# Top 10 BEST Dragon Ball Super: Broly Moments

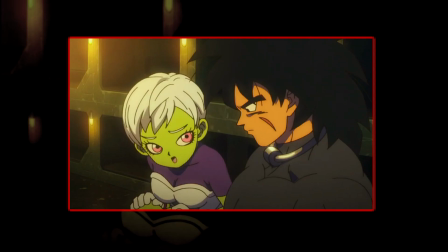It's a pretty simple backstory, but it gives so much meaning behind Broly's character and dives deep into his toxic relationship with his father,
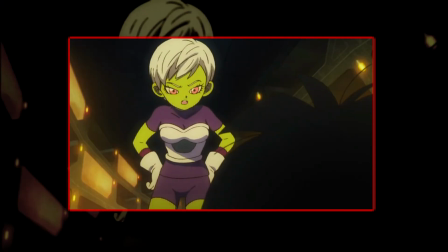showing how he was seen as nothing but a pawn in Paragus' thirst for vengeance on King Vegeta.
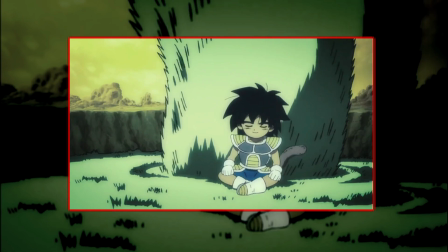The fact that he keeps Ba's ear wrapped around him at all times as a reminder of his first friend just makes Broly more of a sympathetic character when compared to his original counterpart.
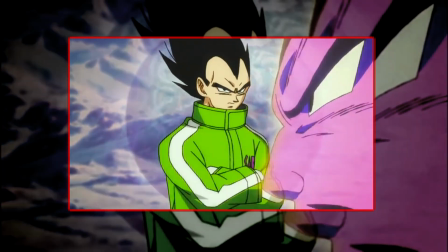Number 7. Vegeta vs. Broly. Even though I would have wanted Vegeta to take the win against Broly, as the two characters are heavily intertwined due to their history,
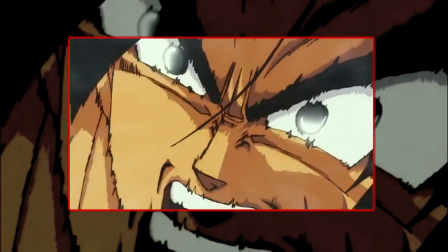and Vegeta being in desperate need of a win against a main antagonist, I was relatively happy with this first battle between the two Saiyans.
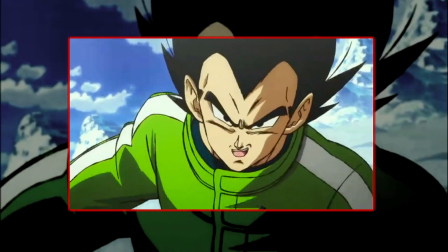Not only is it great that Broly is ordered to attack Vegeta first, showing that this version of the character isn't strung up on Goku,
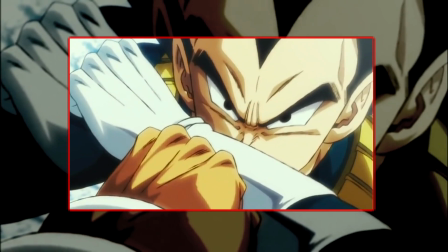it's just great seeing fights where Vegeta gets to show pure dominance over the opponent. Usually, Vegeta's role in a fight is meant to showcase how tough that opponent is,
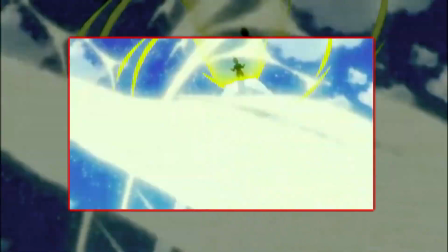leading to him getting pummeled only for Goku to step in and take over, so it's nice to see Vegeta be the leading man in a fight every so often. Number
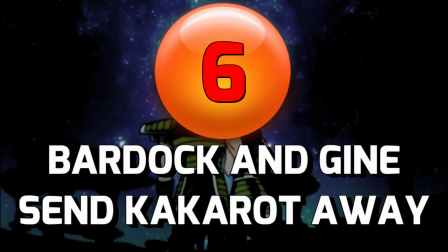6. Bardock and Guinea send Kakarot away.
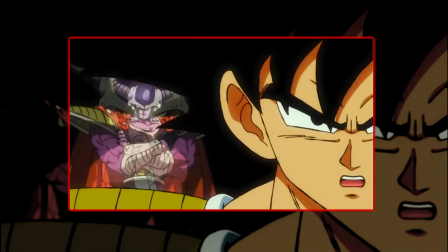I'm not the biggest fan of the Dragon Ball Minus storyline, but for the most part, I think its inclusion fits with the overall tone of this film.
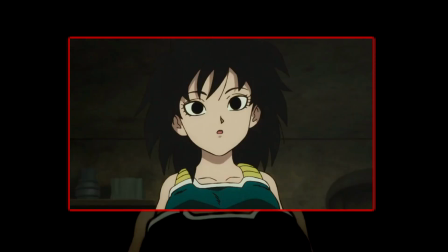I prefer Goku having the unique aspect of coming to Earth with intent to destroy, only to hit his head and forever change his purpose,
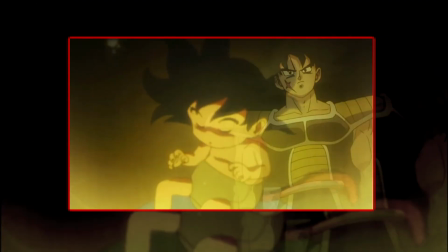as I was never a big fan of this remake Toriyama made trying to turn him into a carbon copy of Superman.
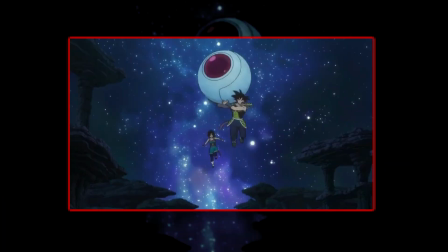However, I will admit that the scene of Bardock and Guinea sending Kakarot away from planet Vegeta made me tear up a little bit.
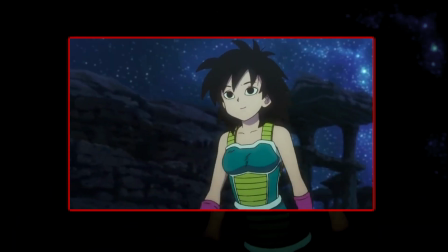It's probably the most emotional scene in the entire movie for me.
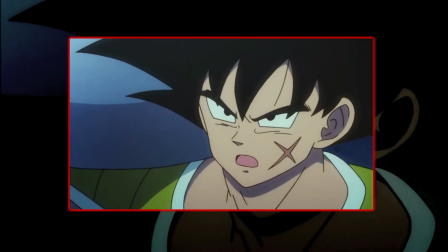It's just a beautifully lit scene, accompanied by a beautiful score, and the sheer emotion behind Guinea's dialogue, not wanting Kakarot to forget her or Bardock.
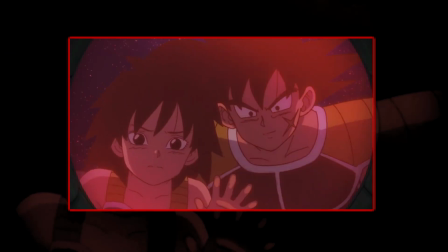It's terribly tragic because we already know that he grows up to not know a thing about who they were.
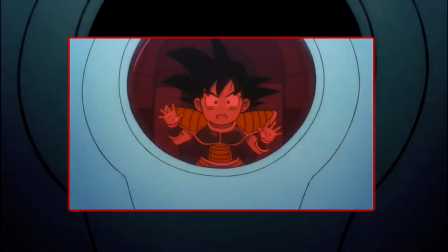Because we already know the tragic fate of Kakarot's parents, we're emotionally invested into the bright future instilled into the Saiyan baby as he's sent off,
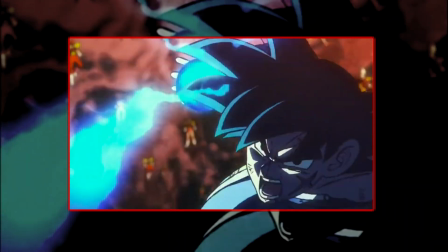and Bardock falls, the music playing in the background perfectly displays both the sadness of the moment and the tragedy of what's to come.
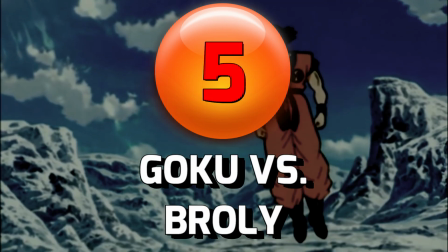Number 5. Goku vs. Broly.
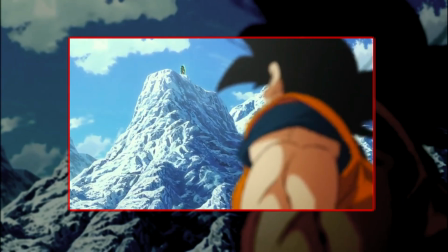Even though the fight between Vegeta and Broly was great, I personally enjoyed the Goku fight just a tad bit more due to how pumped up it got me.
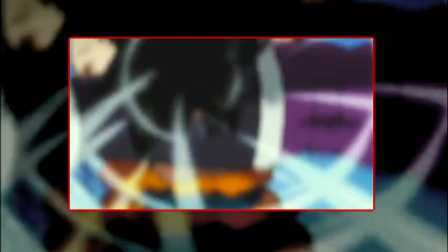The music playing in the background as the two Saiyans bounced around the sky, slamming into each other,
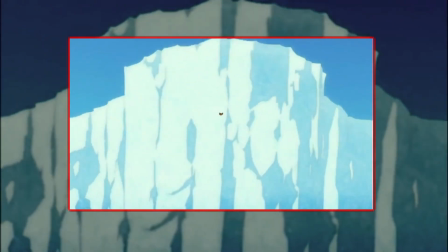and the constant point of view camera shots as the two fly through mountains made you feel like you were part of the action.
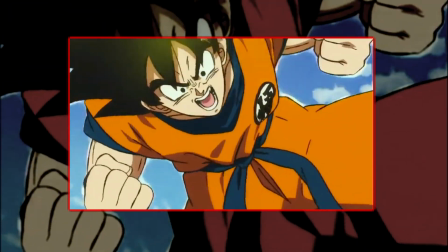Dragon Ball always does a great job at making it feel like you're part of the scene at hand,
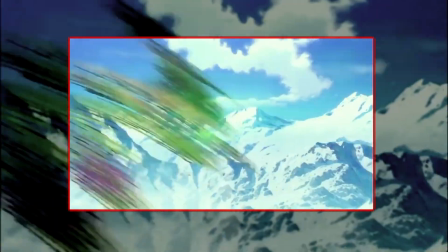but the incorporation of the POV shots helped display the levity of this fight when compared to the previous fight with Vegeta.
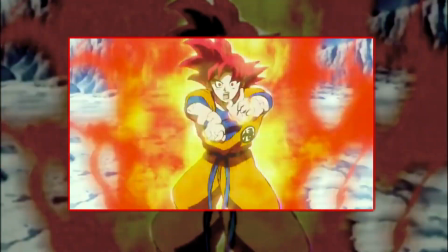On top of this, I loved the stark contrast between Goku, who showed off more graceful martial arts skills as he ascended through each transformation,
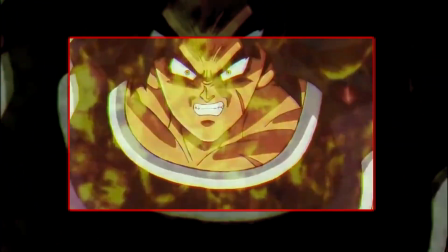and the sheer power behind Broly as he continued to lose control and grow in size. Overall, this is a fantastic fight.
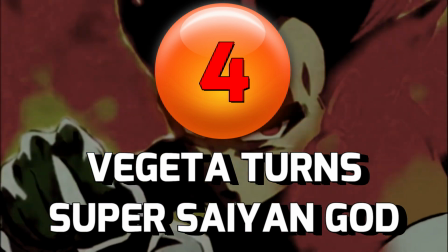Number 4. Vegeta turns Super Saiyan God. If any Saiyan is known for skipping forms, it's no doubt Vegeta.
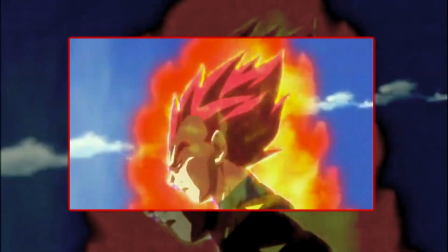After Vegeta demanded he be the next to receive God Ki at the end of Battle of Gods,
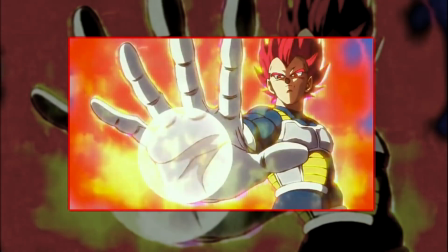and later on reveal his Super Saiyan Blue transformation in Resurrection F, shocking not just Frieza, but the audience as well,
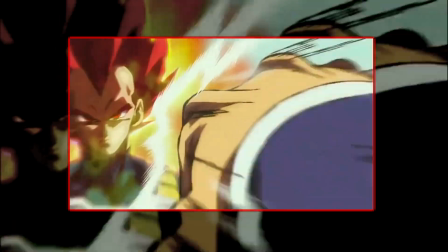everyone was wondering how, when, and even if Vegeta had achieved Super Saiyan God. Prior to the battle against Broly, we hadn't seen Vegeta showcase his godly red hair,
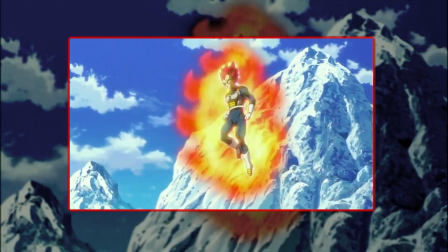outside of the manga of course, as his training to reach the form's power took place off camera, but man,
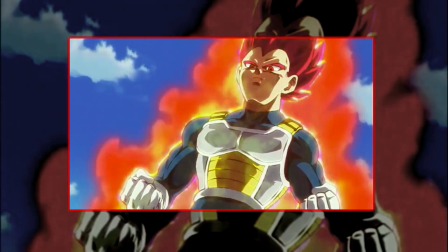it was really fulfilling to see it after all that build up from the past several movies. Not only did he immediately put Broly down for the count with this form,
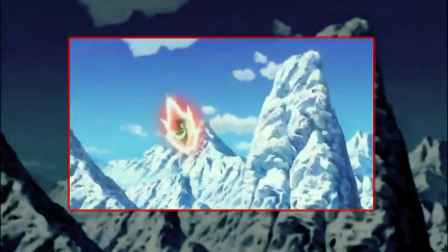but the way Vegeta's aura transitions into a flame and the way his golden hair transitions into a piercing red color is very satisfying.
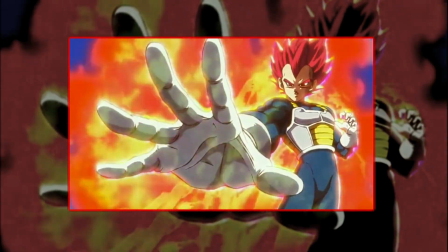Vegeta pulls this transformation off very well. Number 3.
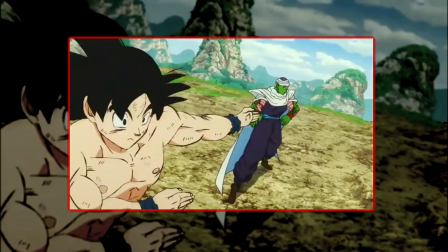Gogeta is born. How great would it have been to see Gogeta appear in this film without any prior info of him being in the movie?
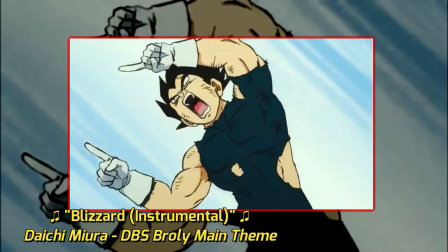Regardless of what the movie spoiled with its promotion, I've always been a big fan of Gogeta, so it was amazing to finally see him become canon after 2 full decades.
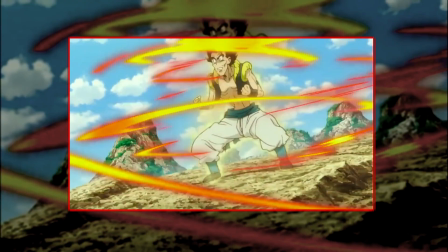However, what really makes me like this fusion dance sequence isn't just the comeback of a fan-favorite character,
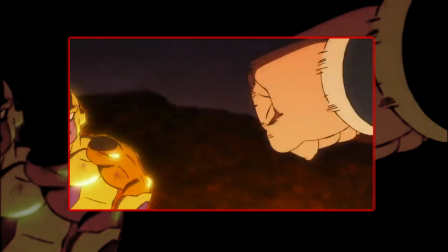but it was hilarious that Broly was pawned off on Frieza and pummeled for a full hour while Goku and Vegeta continuously messed up the fusion dance,
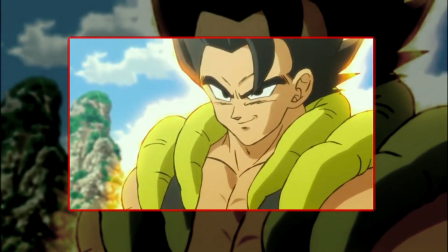showcasing the return of Veku and a new skinny version of Gogeta. Number 2.
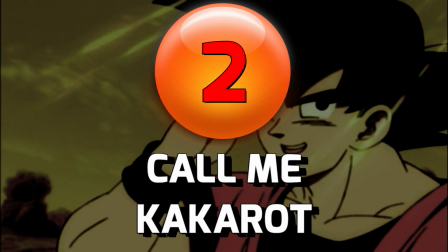Call Me Kakarot.